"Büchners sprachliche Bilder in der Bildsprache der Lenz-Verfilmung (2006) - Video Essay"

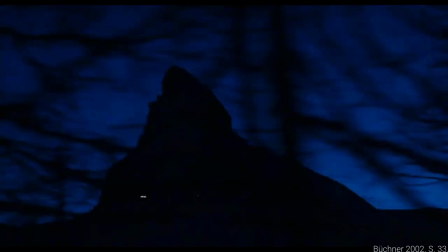493s
Es wurde finster, je mehr sie sich Straßburg näherten. Alle fernen Gegenstände dunkel, nur der Berg neben bildete eine scharfe Linie.
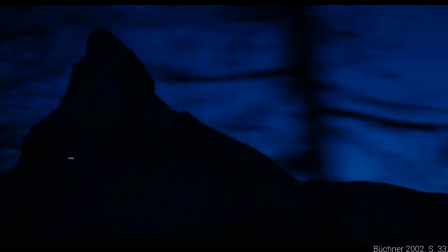501s
Lenz starrte ruhig hinaus, keine Ahnung, kein Drang, nur wuchs eine dumpfe Angst in ihm, je mehr die Gegenstände sich in der Finsternis verloren.
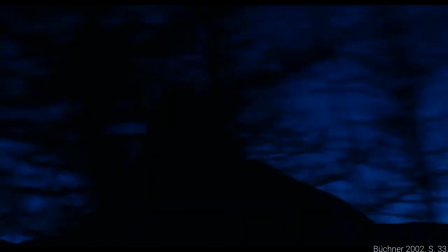509s
In den letzten Bildern des Films verliert sich Lenz im Anblick des Matarons nach Sonnenuntergang.
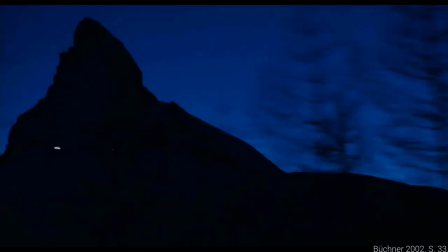514s
Der Gipfel verschwindet im immer dunkler werdenden Himmel und hinter den schnell vorbeifliegenden Bäumen vor dem Zugfenster.
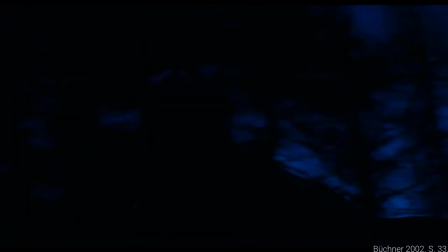520s
Lenz verlässt das Gebirge allein. Sein Ziel ist ungewiss, wird nicht verraten und sein geistiger Zustand bleibt auch unverändert.
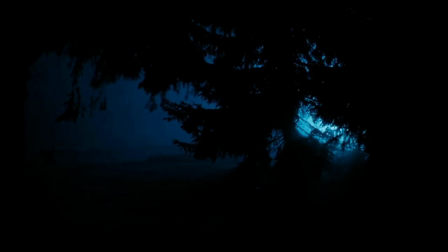527s
Zwischen den Landschaftsbildern finden sich auch einige Aufnahmen von Lenz, wie er in seinem geistig instabilen Zustand durch das Gebirge irrt. Die Bilder haben häufig eine komische, absurde und distanzierende Wirkung, die die ruhige,
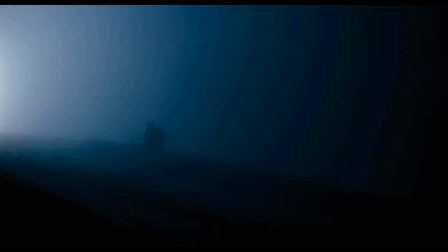540s
fast romantische Ästhetik des Bildes, dem Aufgewühltsein und manischen Verhalten gegenüberstellen.
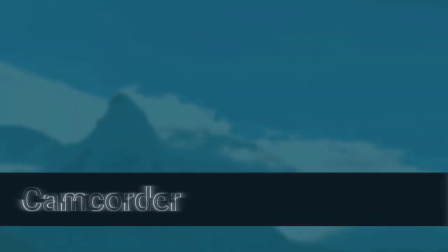549s
Davon abgegrenzt entwickelt sich die Handlung des Films in den Camcorderaufnahmen, da hier die Figuren miteinander agieren.
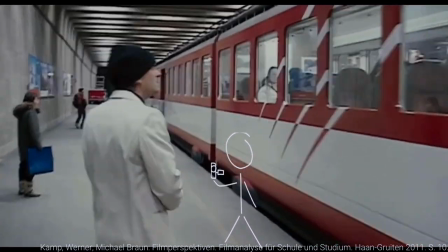555s
Erzählt wird dieser Teil von einer unbekannten Person, die den Camcorder bedient. Sie steht als homo-diegetischer Erzähler in der erzählten Welt.
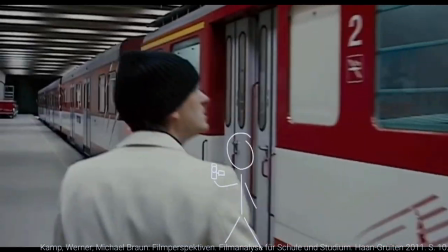563s
Auch wenn die Person nicht ins Geschehen eingreift, ist sie trotzdem Teil der Handlung. Ihre tatsächliche Existenz zeigt sich in den folgenden Szenen.
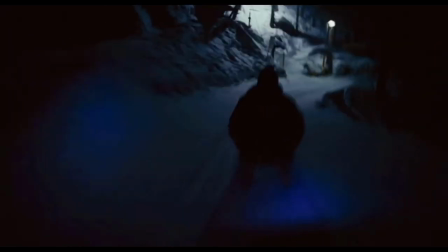571s
Zuerst sieht man den Schatten der Person. Später wird sie von einem Taxifahrer angesprochen.
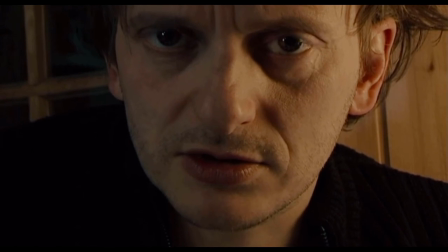578s
In den Camcorderaufnahmen spricht Lenz teilweise auf einer Meta-Ebene von dem Film, den er gerade dreht bzw. drehen lässt.
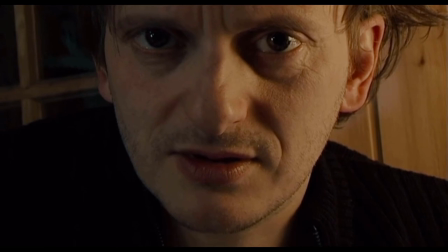585s
Oder er durchbricht die vierte Wand und redet direkt in die Kamera.
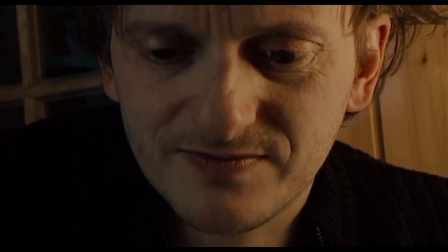588s
Dies hat den Effekt, dass die Zuschauenden aus ihrer Illusion gerissen und erinnert werden, dass sie gerade einen Film schauen.
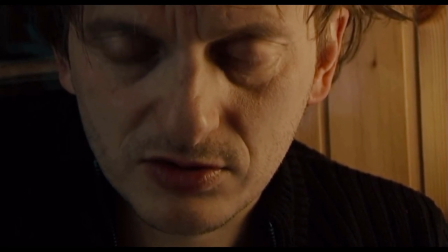594s
Außerdem verdeutlicht sich Lenz psychischer Zustand, da er in diesen Momenten den Zuschauenden tiefe Einblicke in sein Innenleben gewährt, dennoch mit sich selbst zu erzählen scheint.
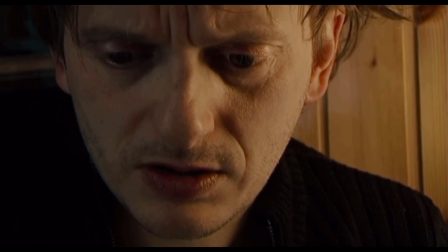604s
Beides steht in einem ironischen Kontrast zueinander, da gleichzeitig Distanz zur Erzählung geschaffen wird, während Lenz sehr nah und offen über sein Innenleben redet.
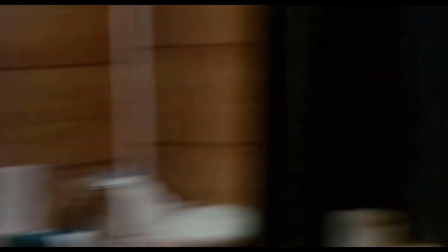614s
Zusätzliche Nähe wird visuell erzeugt, die Perspektive ist dauerhaft eine Nah- oder Detailaufnahme, Nur selten geht sie einen Schritt zurück und zeigt einen größeren Bildausschnitt.
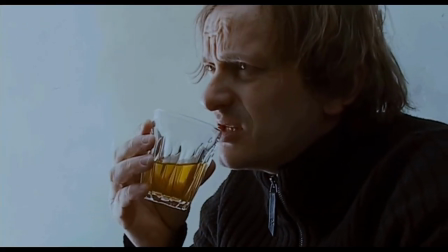624s
Die Distanzlosigkeit wird von Lenz bewusst verwendet.
Ich bin besorgt, diese Distanzlosigkeit.
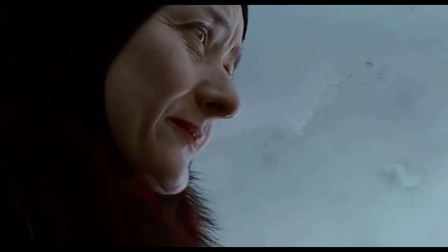631s Ist das denn nötig? Glaub schon. Ist das nicht ein bisschen die falsche Zeit dafür?
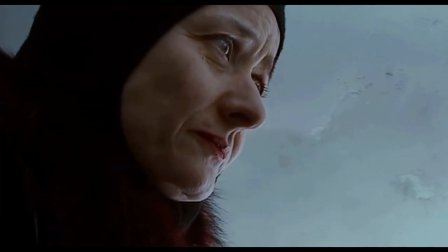638s Für Distanzlosigkeit? Na, für solche Experimente, ja. Ich glaube, es ist gerade die richtige Zeit, weil alle viel zu viel Distanz haben zu dem, was sie machen.
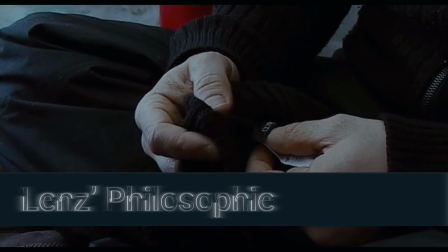649s
Aus diesem Gespräch lässt sich Lenz Philosophie und sein Kunstverständnis ableiten.
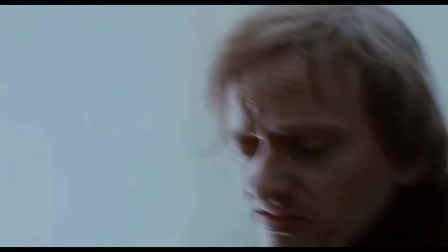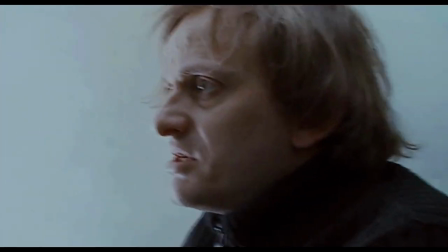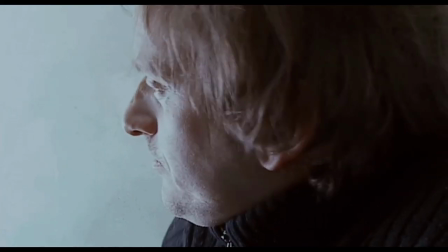667s
Mit der bereits erwähnten Distanzlosigkeit verfolgt Lenz die Ideen des Realismus.
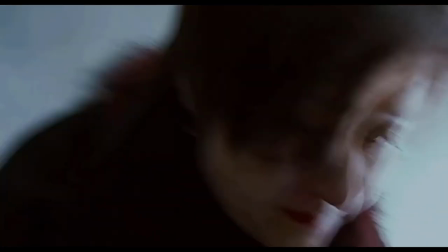672s
Die Camcorderaufnahmen in schlechter Qualität zeigen ein lebensnahes, realistisches Bild der Situation.
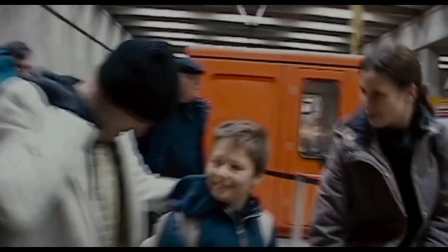678s
Die ProtagonistInnen, ihre Emotionen und Handlungen werden ungefiltert dem Publikum präsentiert, nur eingeschränkt durch die Perspektive des Camcorders.
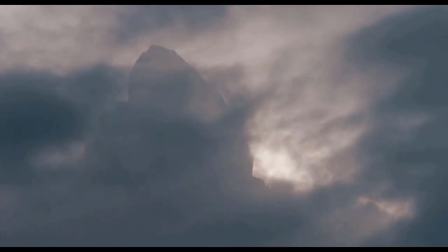689s
Die Landschaftsbilder lassen eher auf Motive der Romantik schließen.
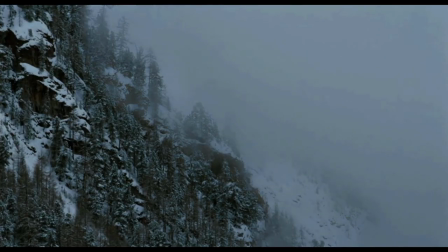693s
Ruhige Naturaufnahmen, in denen die Elemente im Nebel verschwimmen, kalte, dennoch leuchtende Blau- und Grüntöne und unwirkliche Licht- und Schattenspiele.
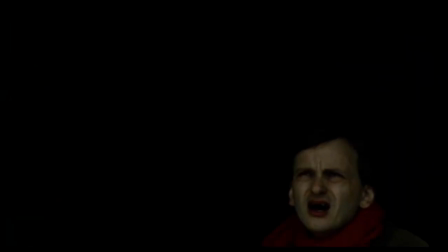702s
Lenz ist auf der Suche nach sich selbst und danach, wie er als Filmschaffender seine Identität in seine Werke verarbeiten kann.
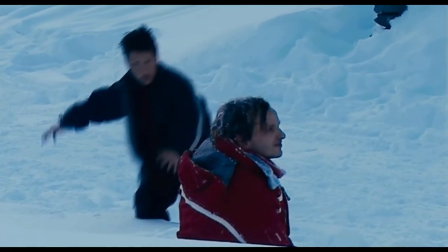708s
In der ästhetisch ansprechenden Landschaft der Alpen scheint er durch das Matterhorn diesem Anspruch näher zu kommen.
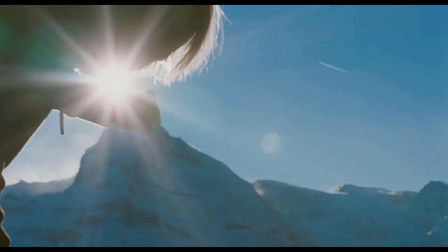714s
Es gibt immer wieder von der Kamera aufgefangene Verbindungen zwischen Lenz und dem Gipfel.
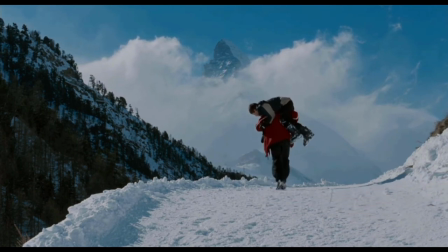719s
Seine Krankheit verschlimmert sich im Film vornehmlich durch wegfallende soziale Bindungen und wird nur ästhetisch von den Landschaftsnamen untermalt.
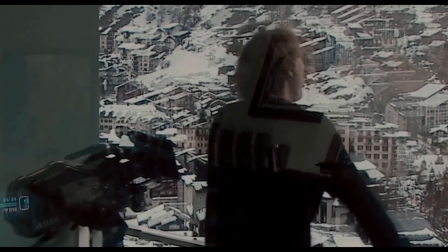726s
Lenz findet zunächst Hoffnung in der Nähe zu seiner Familie und im gemeinsamen Zeitverbringen in den Bergen.
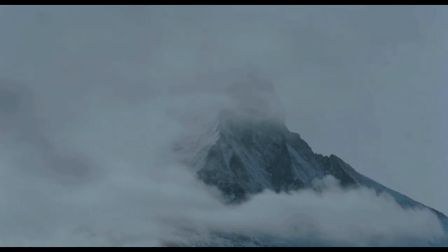731s
Während er und seine Ex-Frau sich weiter nähern, schieben sich immer wieder auftretende Verhaltensweisen seiner Schizophrenie dazwischen,
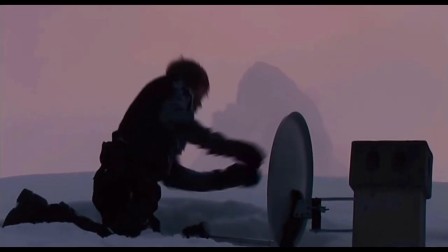738s
die zur Folge haben, dass er sich schließlich selbst von seiner Familie abwendet.